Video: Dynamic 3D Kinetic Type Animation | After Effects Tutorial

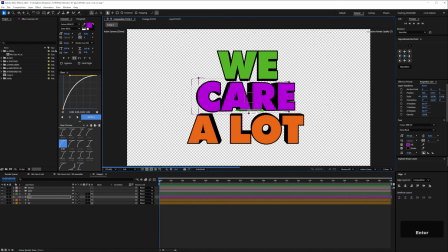What we'll do next, and I'll time up this part, is just rotate the text and move it around a little bit.
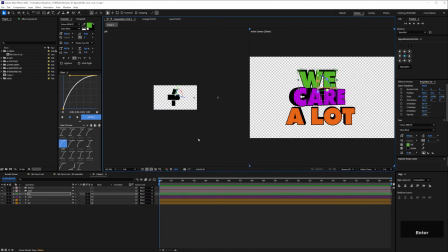Switch to 2 views here to make that easier, just so it's not flat on facing the camera,
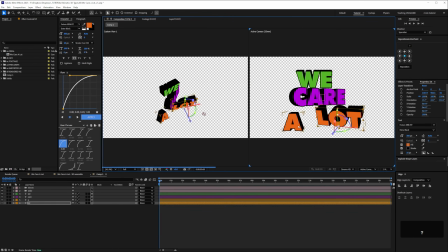so you've got a little bit of perspective. Then once you've jumbled them about a little bit so they look a little bit more interesting,
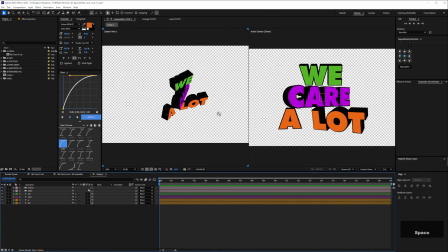we can get a light in here. And we'll keep this ambient light. We'll probably drop the intensity, but then also a spotlight.
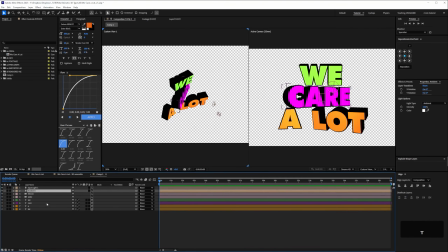And I'll just leave those settings. Yeah, we'll drop the opacity of the ambient light.
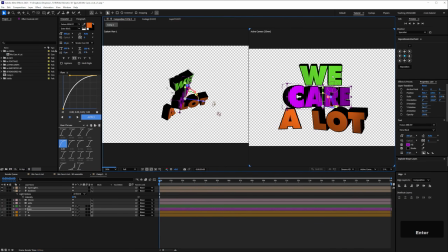And again, this is just optional, but just if you wanted to give the look a little bit of a texture with some subtle shadows.
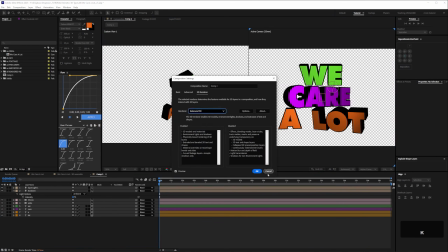Equally, if you don't want to faff around with spotlights, you can switch to Advanced 3D Renderer and then use an HDRI as an environment light.
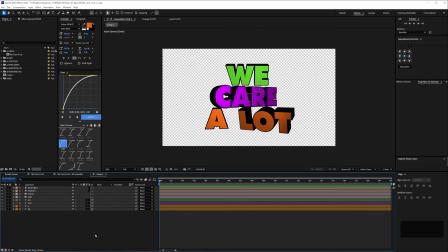So next, on to actually animating the type.
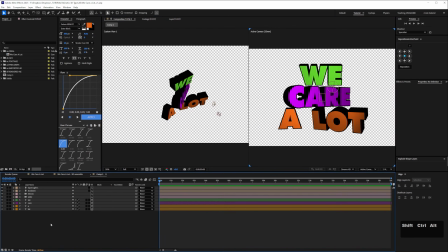So this is my personal preference, but what I quite like to do for this sort of thing is have a null and make it a 3D layer, and then kind of make sure it's sitting
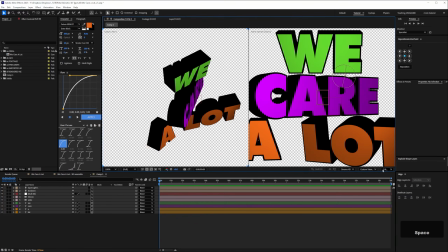in the middle of the text. So if I make this the top view,
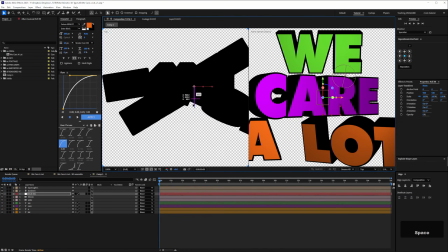so it's kind of in the middle of that jumble. Just call it cam null. This is just me being anal. Again, I'm going to parent both the cameras to that.
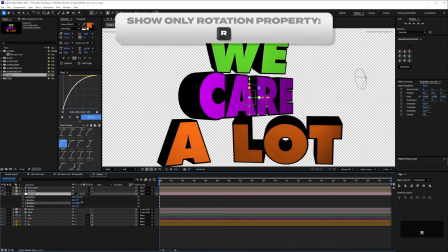And then we can just easily rotate around the type.
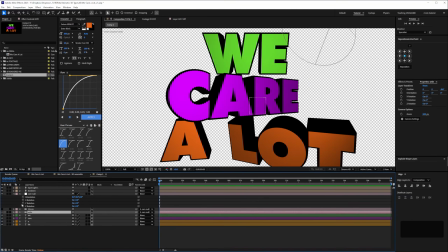Also, I'm going to switch to the wide view. So that's the good thing about having two cameras parented to the same null. You can switch between them, just compare the views. So obviously, you're getting a lot more exaggerated perspective with the wide camera here. Talking of wide angle lenses and like forced or extreme perspective, it's only fair to credit a couple of the pieces which were an influence on this.
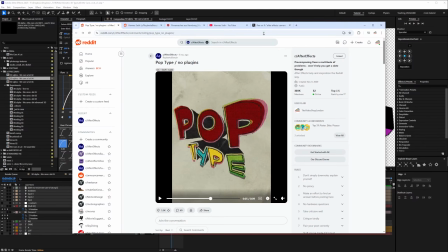One of them is this here that was posted on Reddit. I'll come back to this, and the other one was something a student spotted recently,
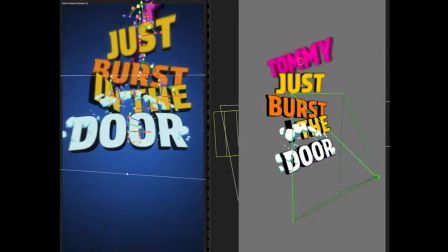and I kind of wanted to recreate it, but sort of like a different track.
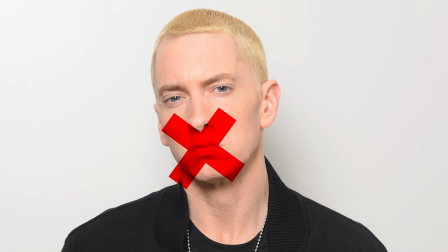This is Eminem, and I have not paid for the use of it, so you'll just have to watch it on mute.
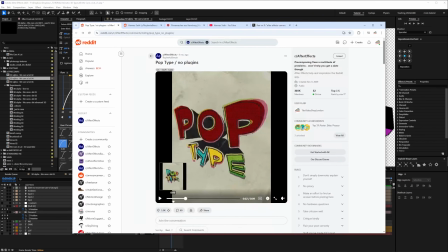I'll come back to this a bit later, but this one here, the energy and the vibe of this is really, really nice.
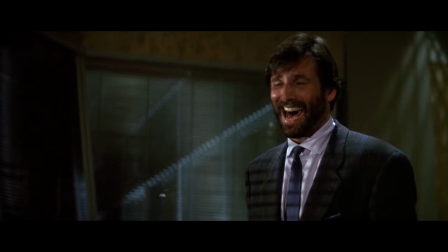This is Hans Bobby.
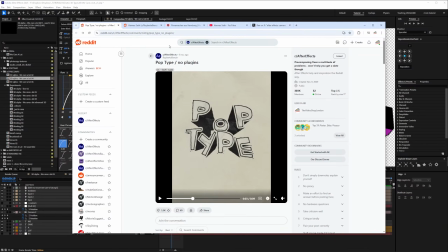He sort of posted like how he did this with text animators, and it's kind of a work of genius. Definitely check out his website and his YouTube channel.
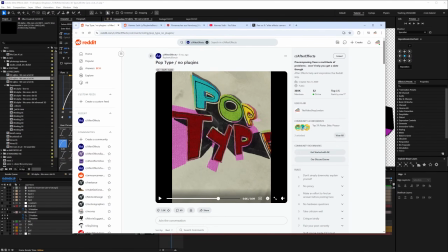The angles and the perspective on the type and the kind of look was one influence,
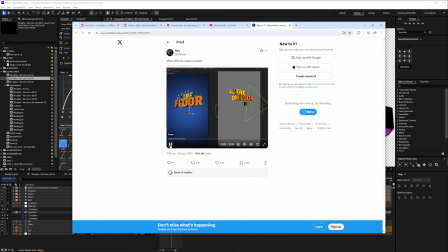and then this sort of style of the text coming on and the kinetic camera work was another influence.
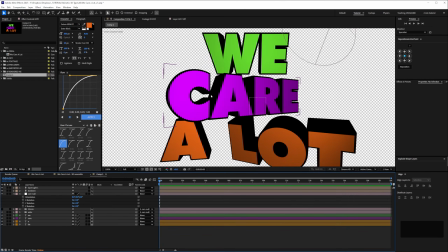But now that we've got this setup here with a camera and a null and some type, what I did with my animation during the process
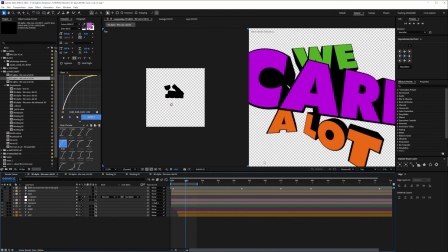was just experiment with different looks, duplicate the comps,
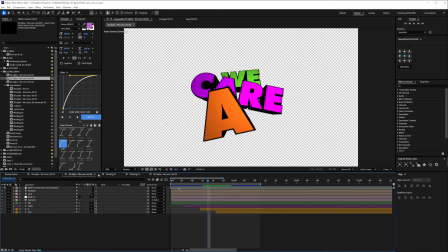and just try out different angles, move the text around, just sort of see what looks interesting.
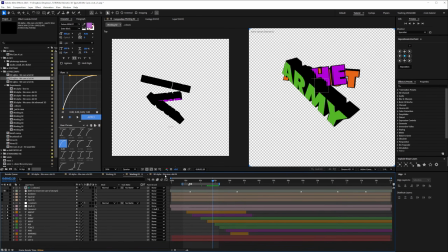Some of these I ditched and I didn't develop any further, and some of them ended up in the final animation, such as this.
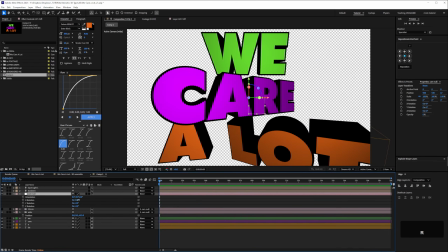That's a process that you'll want to go through. So as you can see, I'm doing that here, just trying to find some interesting sort of dynamic angles.
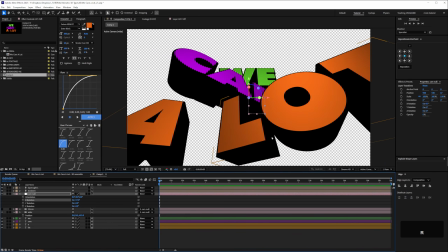So the next thing I'd suggest doing before you start animating, as well as getting some interesting looks for the type, is to get a guide comp for the lyrics of your song.